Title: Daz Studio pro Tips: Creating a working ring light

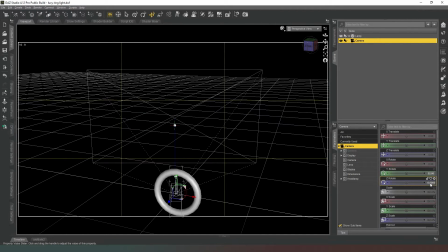(6:35)
all of these parameters rotation and position like so and then we're going to simply parent the lamp to our camera like so so we can minimize that down and and
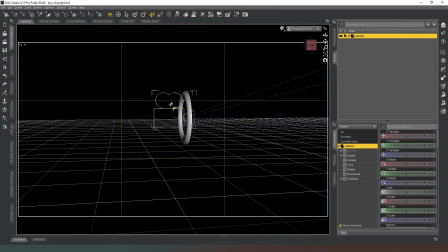(6:52)
as if by magic when we select our camera and move it around the light will go with it and if we were to
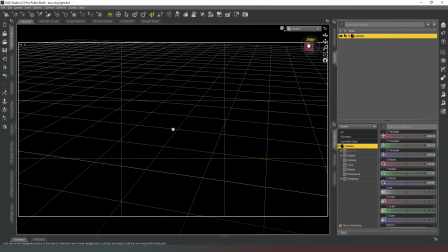(6:58)
switch into the camera view mode and rotate and spin it around as you can see the light moves with it fantastic so you're now thinking well what use is that well I'm about to demonstrate that I'm going to set up a quick scene and I'll be right back so here we are I've
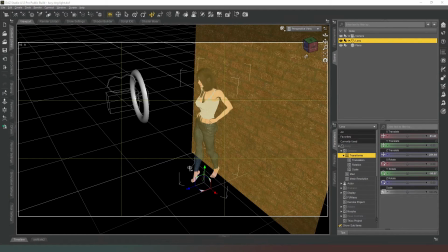(7:15)
got a little scene set up I've got a character standing in front of a photographic backdrop and I have
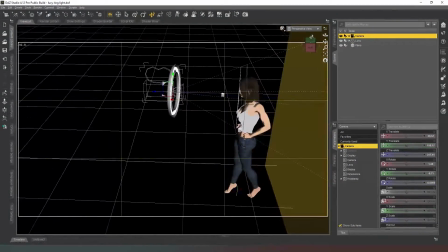(7:22)
applied a depth of field to the camera so that it's focused on her face so we're going to jump into camera view mode
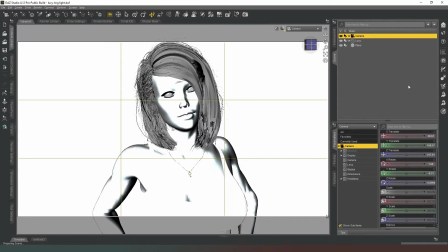(7:30)
and we are going to open NVIDIA iRay preview mode and see what happens and as you can see it gives you that very soft lighting
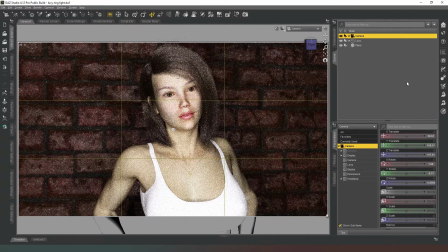(7:39)
effect there's no ugly shadows that you normally get with an on-camera flash this is a beauty dish kind of effect or it's a ring light effect you can see the reflection of the ring light in her eyes and as I say it has a beautification kind of properties that a lot of photographers use for close-up shots of models and products.
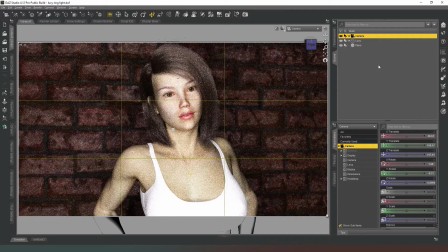(7:59)
I hope you found this useful. Let me know what you think in the comments below. Smash that like button really, really hard. Not so hard that you destroy it. Leave it there for other people to use as well. And I'll see you in the next one. Thanks very much. Bye bye.